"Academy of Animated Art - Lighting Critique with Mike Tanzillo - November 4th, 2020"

I would just also try and run an ambient occlusion pass and just get a little bit of a grounding shadow, like really solidifying her to the wall there. And then as that shadow softens, you want to make sure to soften that one as well. Character itself is looking pretty good. Again, hard shadow there, make sure that's softened up a little bit. Hard shadow there, make sure that's softened up a little bit. Specular highlights are looking a lot better on the skin. So if the specular highlights are the same light that's giving us this sharp shadow here, what you want to do is you want to break them out into two lights. Keep one light that's just for like specular highlights. And so you're turning off all the diffuse value and then another light with just a diffuse value and no specular highlights with a larger radius to kind of break out those shadows a little bit. So give that a try and see if that works and then we can go from there. but this is looking uh yeah this is looking much much better forest
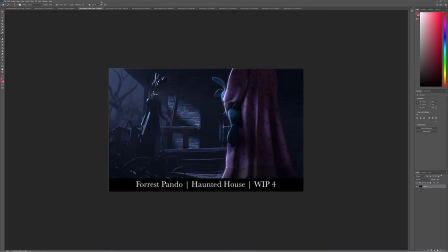great improvements here i do think that we can get a slight bit more darkness a slight bit more darkness here in these uh foreground guys um and then just again step them back into space so like the darkness in the blacks here is like one two three
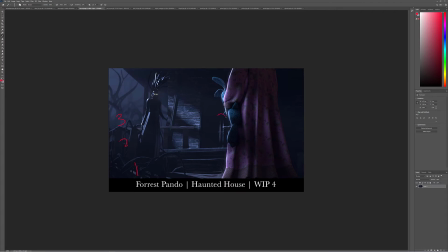allowed this character to be in two eyes look great this looks great all that like love that little patch of light there girl she looks really fantastic that's pretty much it just building up some depth as we go down this side would be really helpful and also perhaps
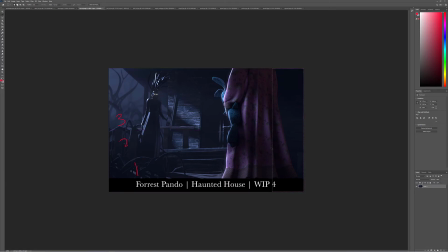let's see if let me just knock this up see if darkening this helps at all
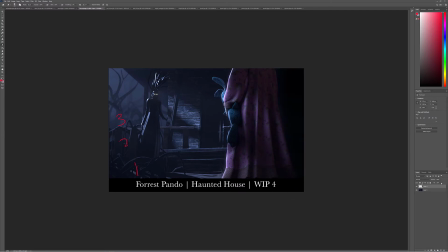i think darkening that edge might be maybe not to that quite level but somewhere in there would be really good just to kind of you know keep our keep us focused on to the screen left side but This looks really, really good, dude. I would be very proud of this. Right, Jeff. Let's see.
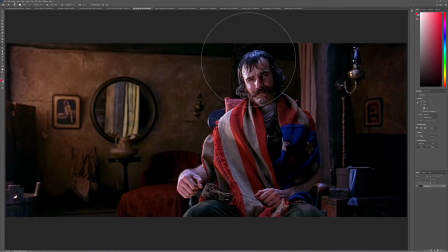So one of the things I wanted to point out to you, and I like your reference,
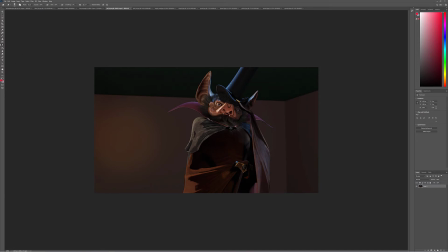one thing to consider just with the shape of the character, you may want to go and do what Annabelle did,
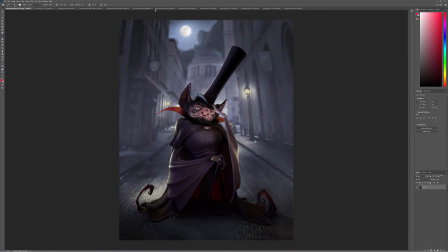which is do like more of a portrait aspect ratio to kind of play up that look a little bit just because it's like his top hat and he's kind of skinny.
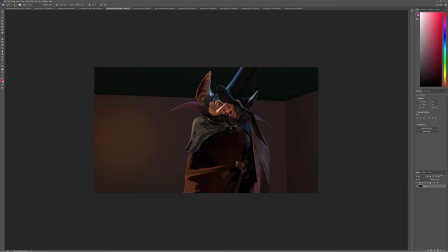So I would consider that. But in terms of the image itself, it looks like it's interesting because it feels a little bit stylized in the approach. But I do see some really hard lines in here. It would be nice to soften those up a little bit.
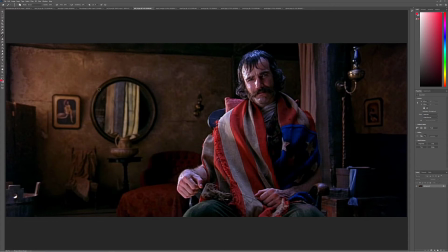And looking at your reference, the thing that really works well in this scene is just kind of like the shaping on the background. We've got the window light coming across here. We've got this insane overhead light, which is totally like, I don't know if there's a hole in the ceiling. but like we've got specular highlights on here kind of coming down this side and really
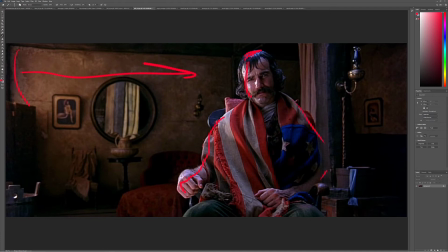allowing some cool light to hit him and in some of these surrounding areas that really allow him to
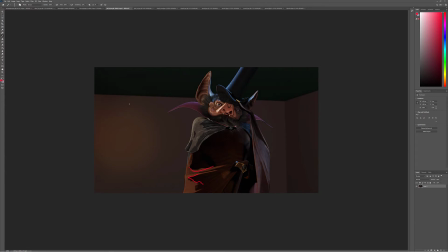pop off in the background um you've got something similar here it would be nice to get a little bit more shaping on the background going across
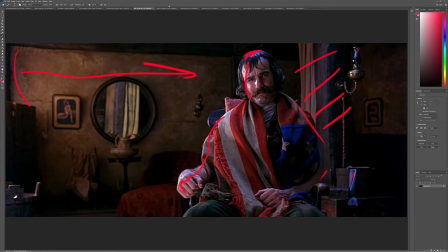there and allowing um you know like this the way that that corner kind of goes into like oh my way kind of goes into like darkness would
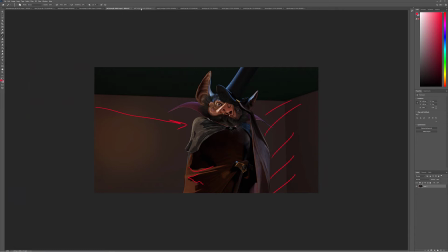be nice if that got darker down there um in terms of the shaping on the face like get a little more light to kind of wrap around in here.
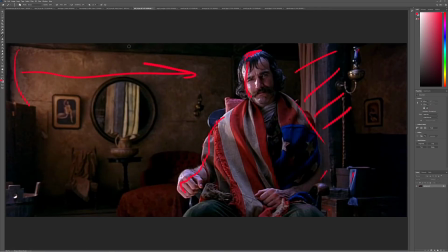And then, let's see. Just pay attention to the depth of field, the amount of out of focus on the background.
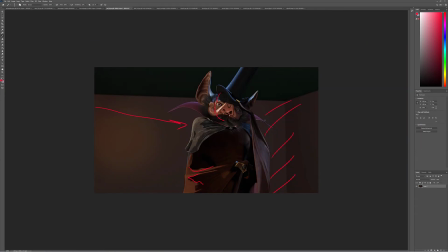You've got some, but I think a little bit more can go in. It's also going to be tough with how simple that background is.
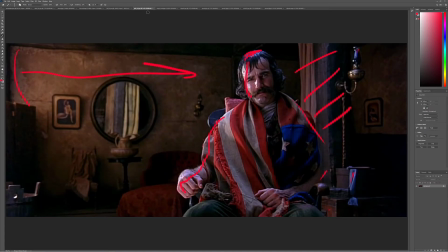So I would even consider, just for the sake of this, I mean, you could even put this background, if you can find a high-res image of this,
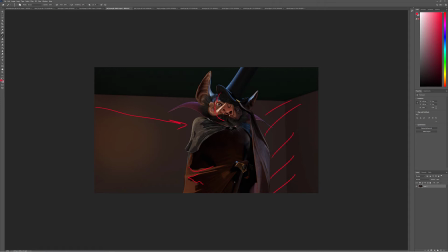back behind the character and then paint out Daniel Day-Lewis and go with that. If you really wanted to match that up, that could be kind of cool too. Um, I'm trying to think if there's anything else, but yeah, I think that's, I think that would be a good place to start that one. Um, let's, let's look down.
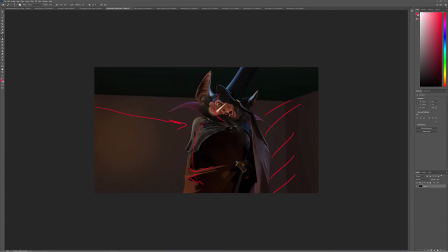I'm looking down this side to see if, yeah, maybe, and then maybe trying to push some more of that cool light down this side to get him to pop off in the background with that cool specular highlights.
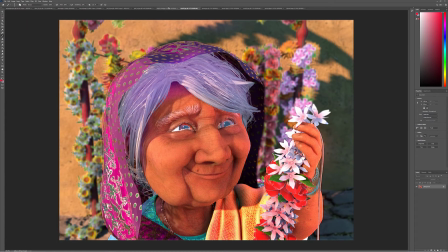Nigel, uh, updated from the previous version. This is looking good. I love this shadow shape on the background.